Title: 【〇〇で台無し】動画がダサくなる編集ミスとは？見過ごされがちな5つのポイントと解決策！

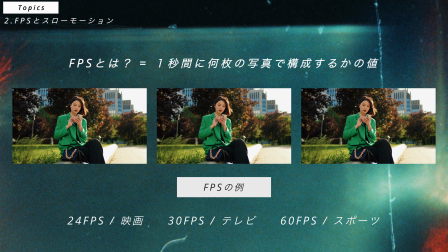(4:07)
この値のことをFPSと言うんですが例えば24、30、48、60などのFPSの種類がありますFPSには撮影時のFPSと編集時のタイムラインのFPSの2つがあるのでややこしく感じてしまうんですがこれらの関係を正しく理解することでシームレスなスローモーションにすることが可能です
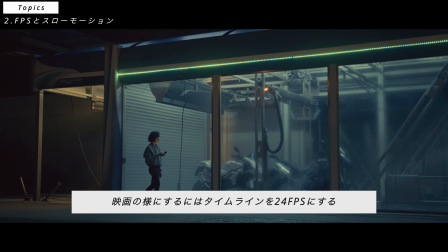(4:27)
まず前提としてシネマティックな映画のような見た目にしたい場合には
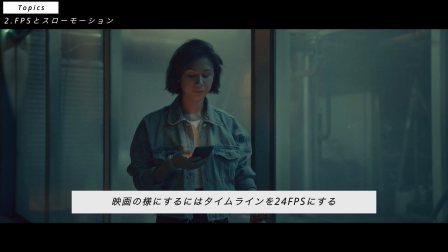(4:31)
撮影時ではなくタイムラインの設定を24FPSに設定する必要があります
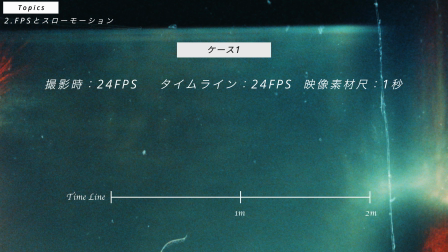(4:36)
例えば撮影時を24FPSタイムラインも24fpsにした場合仮にこの設定で映像素材の尺が1秒のものだったとしますこれをタイムラインに乗せて2倍のスローモーションにする
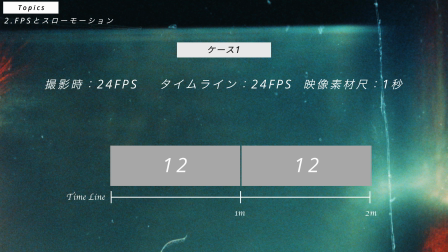(4:48)
そうすると元々1秒で24枚の写真を2秒に伸ばすので1枚あたり12枚の写真となってしまうので
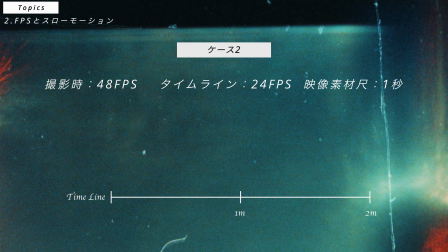(4:56)
映像にカクつきが生じてしまいます次に撮影時を48fpsで1秒の素材そしてタイムライン設定が24fpsの場合この1秒の素材をタイムラインに乗せて
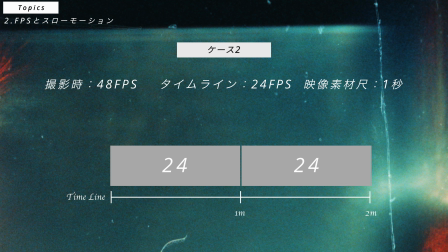(5:07)
2倍のスローモーションにするともともと1秒間に48枚の写真があるので2倍に引き伸ばしても1秒間24枚とタイムラインの設定とピタリと当てはまり滑らかなスローモーションにすることが可能となりますこれは48fps以外でも考え方は同じで60fpsであれば2.5倍のスローモーションにすると1秒間ちょうど24枚120fpsであれば5倍のスローモーションにすることで1秒間24枚となりますここの考え方を正しく理解しておくことでカクつきのない滑らかなスローモーションを手に入れることが可能です次に動画がダサくなる編集ミスの3つ目画角3つ目は画角です画角とは撮影時に被写体を映す範囲のことを言うんですが動画初心者の方の作品でよく見られるミスとして連続して同じような画角のカットを繋いでしまっていることが挙げられます例えばこの映像を一度ご覧ください
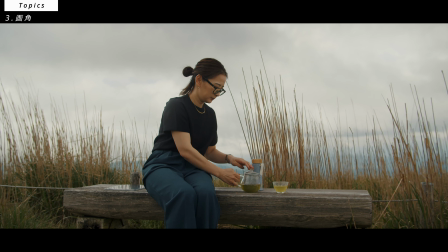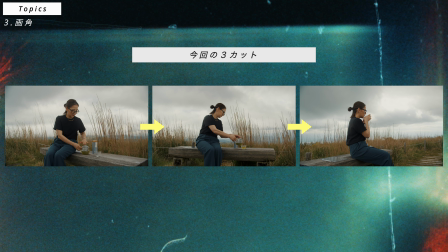(6:09)
同一のシーンを3つのカットとして繋げていますがどれも同じような画角のカットのため変化を感じることができず素材がなくて無理やり繋げたか失敗したかのような印象を視聴者の方に与えてしまいますこの場合の解決方法として2つの方法がありますまず1つ目は撮影時の方法に依存するんですが同一シーンで繋ぐ際には画角を分けることですワイドショット、ミドルショット、タイトショット
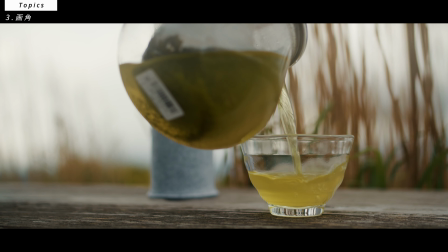(6:34)
この3つで分けて繋いであげることで映像に深みが増しシネマティックな印象にすることが可能となります
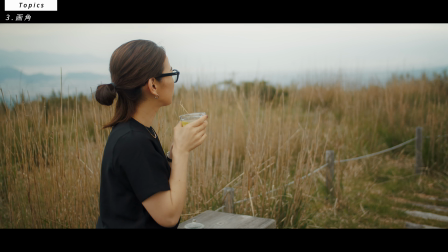(6:40)
最低でもこの中の2つの画角を使って繋ぐようにしましょうもう一つはそもそも同じような画角の素材しかない場合の解決方法です
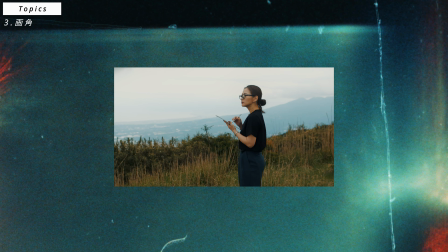(6:49)
それは編集時にリサイズをすることですこの場合はズームをしてあげて元の素材と組み合わせてあげます
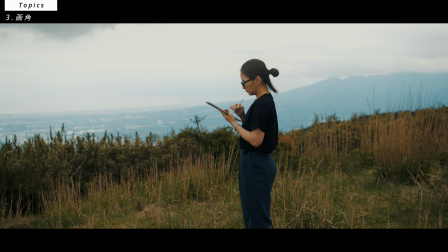(6:55)
元の素材をズームで引き伸ばすので多少画質は落ちますが同じ画角を連続して繋げるよりは絶対的にこちらで対応することをお勧めします元の素材が4K以上で撮影したものであれば多少引き伸ばしたとしても画質を保てるのでそこまで気にされなくてOKですなので同一シーンでのカットのつなぎの際には必ず画角を最低2つ以上は組み合わせてつなげるようにしましょう次に4つ目は音声この4つ目のミスは初心者ではない方にも多く見られる編集のミスとなります編集をする際に例えばその映っている被写体に対して効果音サウンドエフェクトを後付けする機会があるかと思いますサウンドエフェクトをつけることは没入感をプラスさせるためにも重要な要素ではあるんですが最も多くあるミスとして合っていない高感音をつけてしまっていることが挙げられます例えばこの川の映像でのサウンドエフェクトのミスを見ていきましょうこの川は穏やかに流れているにも関わらず音声は強い流れをイメージさせるようなものを使っているので見ていて違和感を感じてしまいますその他にも空撮で撮影した海の素材に距離が近い波の音などサウンドエフェクトをつける際にはその被写体に強さやタイミング距離感がマッチしているかを必ず意識してつけるようにしましょう次に動画がダサくなる編集ミスの5つ目Bロール